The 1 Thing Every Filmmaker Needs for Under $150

I think this is the most underrated tool for making any camera feel more expensive. The best part is, the cheaper your camera, the more important it is, and it's only $150.
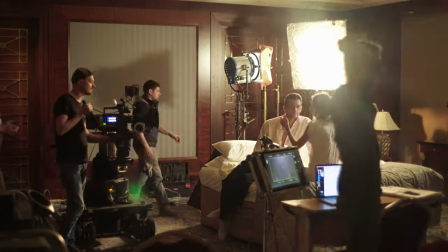(0:13)
I've wanted to make this video for a very long time, because when it comes to filmmaking, you normally spend thousands and thousands of dollars to make small improvements. So I feel that this tool is massively underrated, as it's relatively cheap compared to other filmmaking equipment, and the result it provides for cheaper cameras is massive. what it can do is it can make your video feel like
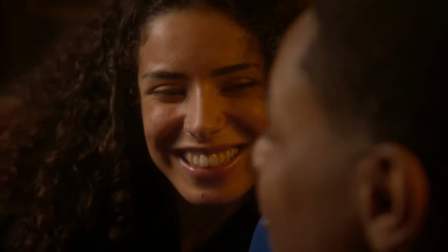(0:33)
film cinematic or higher budget however you want to describe it this is something that
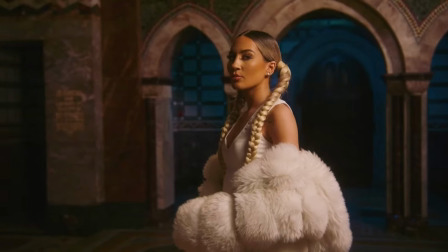(0:38)
people just associate the look of with more expensive looking videos without wasting any more time let me show you what I'm talking about this is a mist filter now quick disclaimer before I go any further I reached out to Nisa and asked if we could have some of them mist filters for
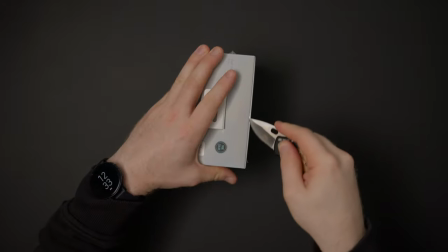(0:57)
the making of this video no money changed hands and everything about here is all my own thoughts positive and negative and they don't get to see the video before it goes out so let me show you what this thing can do it reduces highlights and rolls them off in a more soft character and
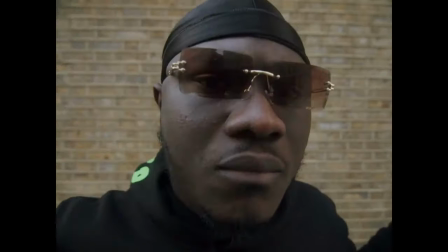(1:12)
also reduces the overall contrast of your image this is especially important when it comes to people's skin tones and really bright areas or backlighting when it comes to mist filters you can get them in a white variant and a black variant now my advice would be to go for the black mist filter as it's the most subtle delicate version of the white mist filter with none of the real negatives.
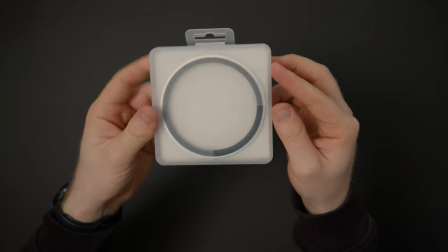(1:31)
Now let's talk about strengths. Mist filters come in a 1.8, 1.4, half and full. It can be super tempting to go for a super strong like half or full stop mist filter and that can be great if your story
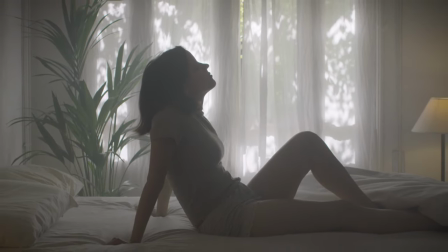(1:43)
requires it or you want a dreamy effect but my advice is to fight the temptation because you can lose too much contrast and sharpness.
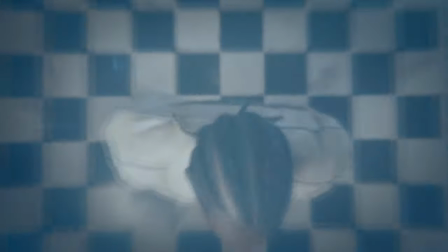(1:51)
It wants to be something that just feels like it belongs with the footage and not something you've added on top
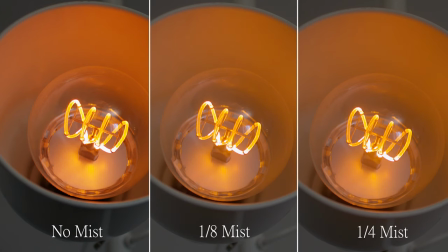(1:57)
of it so here we have some comparisons on the left we've got no mist middle we've got 1 8th and right we've got 1 4th as you can see real like what it's doing here just reducing the contrast and creating a nice pleasant softer image here's an example of somewhere where i would not
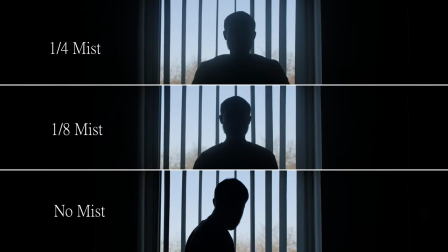(2:14)
use a mist filler i don't know how this is coming across on youtube but the whole point of this shot will be to crush the blacks and create contrast if we crop
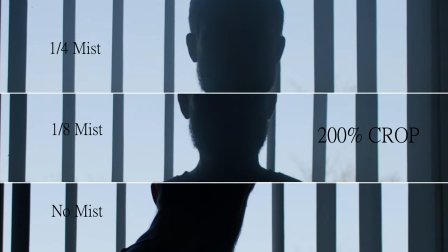(2:21)
in here yeah you can really see that the cleaner blacks on the bottom image and we're just creating noise and it's just not needed
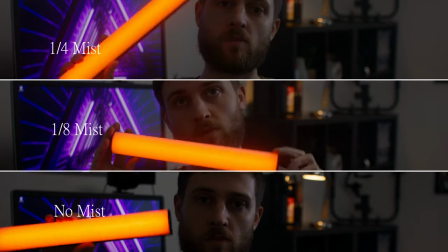(2:27)
i really love what it's doing in this shot if you look at the one-fourth mist on top the weight the glow just the way it's softening off the
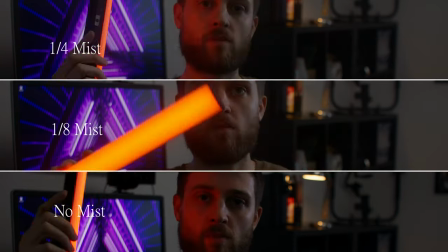(2:34)
light as it hits the skin tones yeah this is definitely somewhere where i would use a mist filter it's a prime example here's another shot
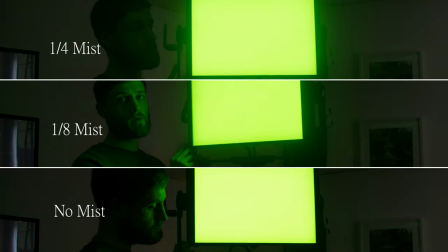(2:42)
where i love what it's doing again i'll probably lean for the one-fourth mist on this shot it looks great we have an aperture p300c here just dimmed
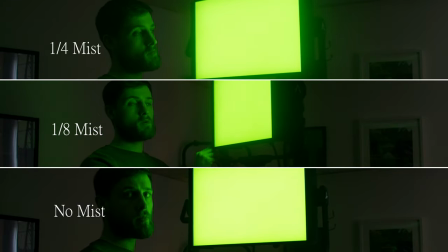(2:49)
right down but as you see as will spins it and it just lands on his skin tones it's just much pleasant a less harsh image and yeah just overall more filmic and organic for me
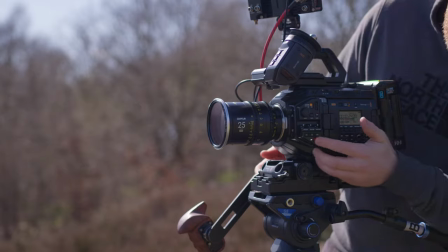(3:01)
so let's talk about some negatives i've found over using a mist filter for the last 10 years number one when screwing two filters together like
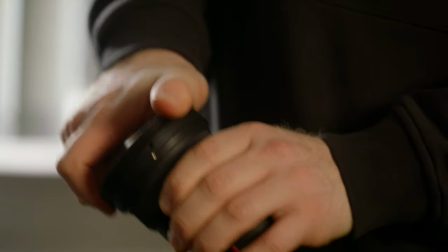(3:09)
an nd filter and a mist filter sometimes they can get stuck there's nothing more embarrassing than if you're holding up a set because you have two filters stuck
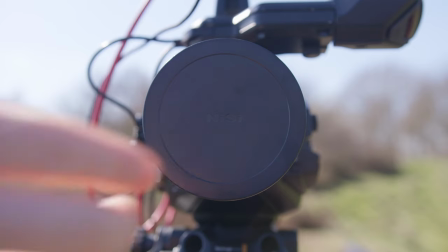(3:16)
together you can't get your nd filter off but you're wanting to use a mist filter now luckily enough
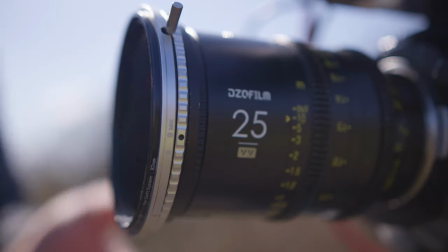(3:21)
nisa look like they've solved this problem but to be honest someone should have solved this a long time ago.
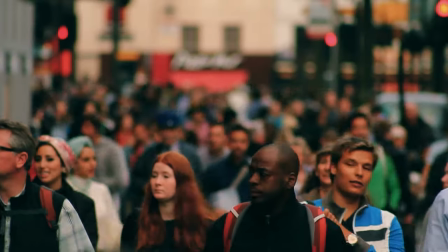(3:26)
Negative number two, there are definitely times you should not use a mist filter. Now one time we were shooting in a busy London street and there was a traffic light just off the side of the frame. Now every time the traffic light changed colour from red to amber to green it would cast that corresponding colour across the whole frame.
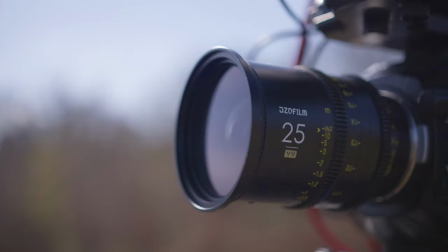(3:42)
Now as soon as we removed the filter the problem seemed to go so it was fine but it's good to just keep an eye on it and make sure that you're not getting a weird contrast or colour cast.